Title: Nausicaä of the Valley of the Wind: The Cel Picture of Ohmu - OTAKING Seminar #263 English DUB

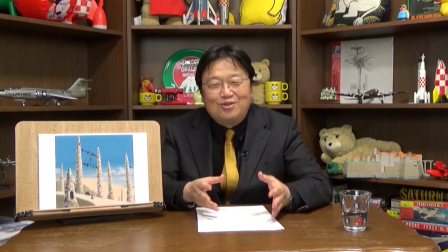1740s
Of course, the Roman Empire was ruined by the invasion of different ethnic groups, but once the civilization was ruined, no one could repair the aqueducts or marble buildings.
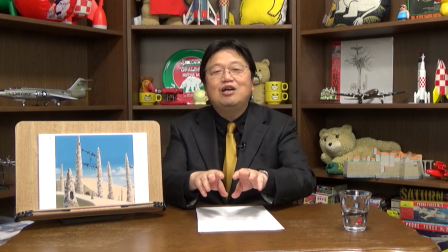1751s
Nobody knew how those were made anymore, and no forest or timber were left for the foundations. So, they couldn't even return to the time where they constructed the building with trees. So, after the fall of Roman civilization, for nearly a millennium, some parts of Europe were brought back to almost the Stone Age stage, while others somehow tried to maintain the former cultural or technological standards. Until the forest was rejuvenated and the Renaissance began, the Middle Ages was really called the Dark Ages for this reason. The same is true for the Valley of the Wind. We can't do anything without a smartphone today, right? Similarly, without the help of ceramic or creatures created by genetic engineering, humans in this age, which is 800 years from now, can no longer live. Thousands of years after the collapse of civilization, the people of the Valley of the Wind have finally gone through the post-ceramic age and are moving to a slightly better era than the Stone Age.
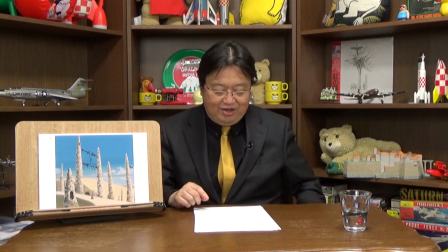1817s
Such an era is described, which you can see from the stone structure of this insect-repellent tower. After this scene, Naushika... Oops, this one. She comes down yelling, Lord Yupa!
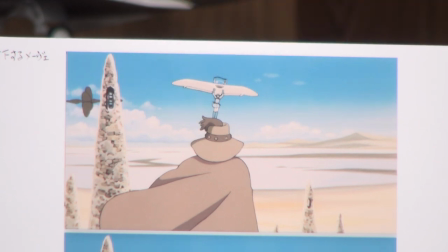1840s
Naushika's vehicle, which is like a hang glider, is called Maeve. It is also an ancient heritage. Like the gunship that will come out in the movie later, it can't be repaired anymore. And it works with some power of which they don't even understand the mechanism. So it is something very precious.
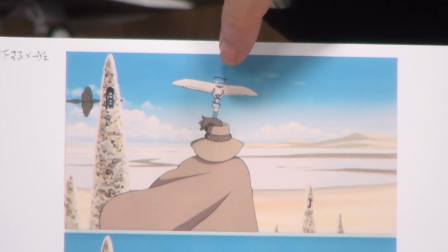1860s
But Naushika rides the wind with it very well. This is the scene where Naushika lands with Maeve.
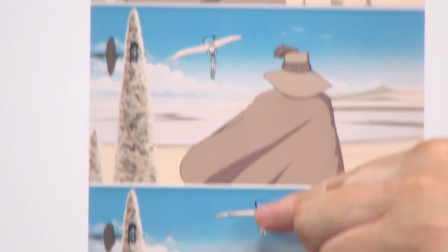1866s
When she tries to lower the altitude, it slightly soars up and the altitude rises, then it drops sharply right afterwards.
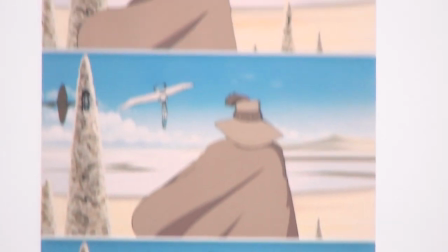1874s
What this means is that she is trying to avoid passing by Yupa with this speed and angle.
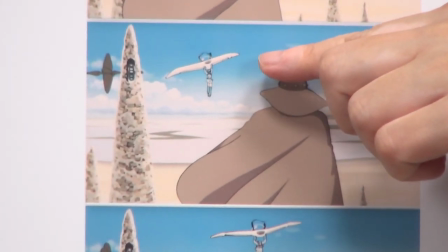1880s
So she tilts the glider upward once. As a result, Maeve ascends once slightly, then it loses speed and sharply drops from there.
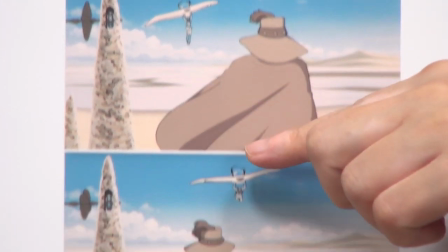1888s
It looks like Maeve is flying up again for a moment, but then it quickly comes back down.
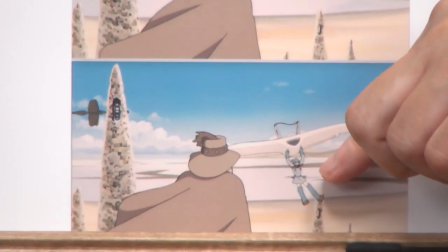1894s
Finally, she slowly descends by manipulating the aircraft. So, she is pretty good at maneuvering.
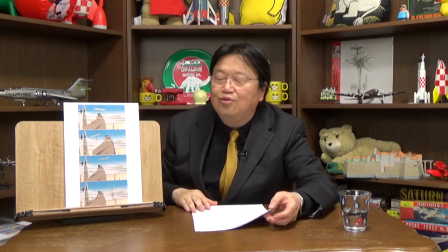1906s
The movie captures the realistic movements of flying by showing how Naushika lands.
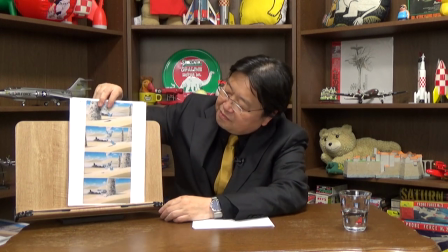1918s
This is how Naushika's posture looks like at the landing.
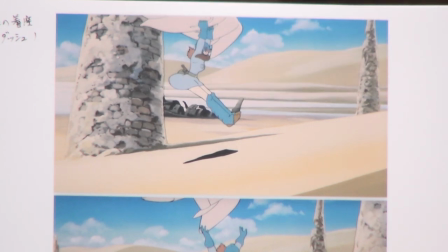1928s
She extends her legs as the speed drops.
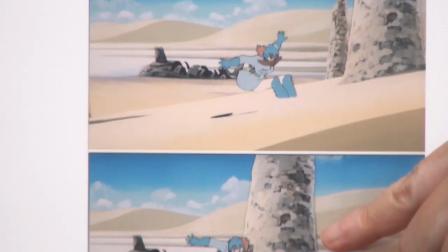1932s
And once she touches the ground, she bends her knees to land, abandons Maeve and crouches to dash at a stretch.
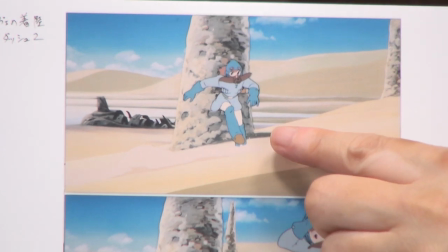1941s
As she crouches to dash, she bends over and runs straight to the ceiling. immediately.
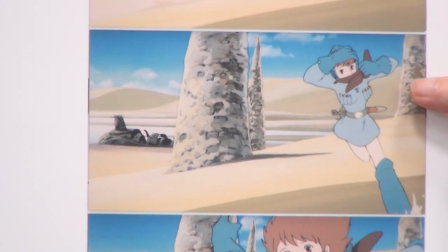1948s
She takes off her mask, the hood,
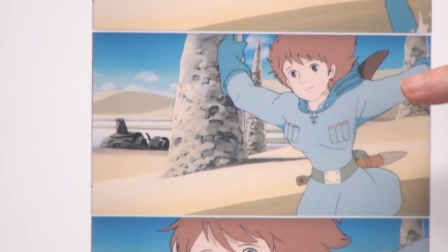1954s
and the goggles while running, and at this point, finally the heroine appears.
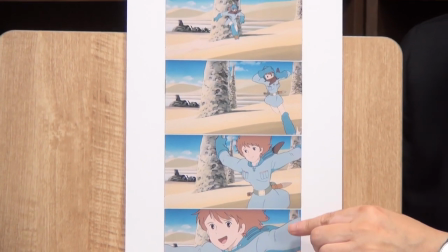1964s
She rushes down taking her mask off and shows her face as her face close-up cut in.
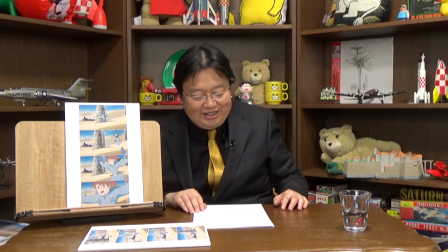1969s
Then she yells, Lord Yupa! I couldn't capture it, but the next cut is the close-up of Naushika's So, you can see how fast she runs toward the screen.
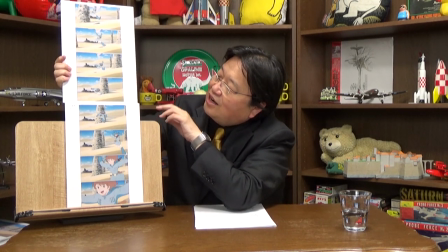1978s
There's no unnecessary movement here. So, if you see all these as a sequence, it's hard to tell.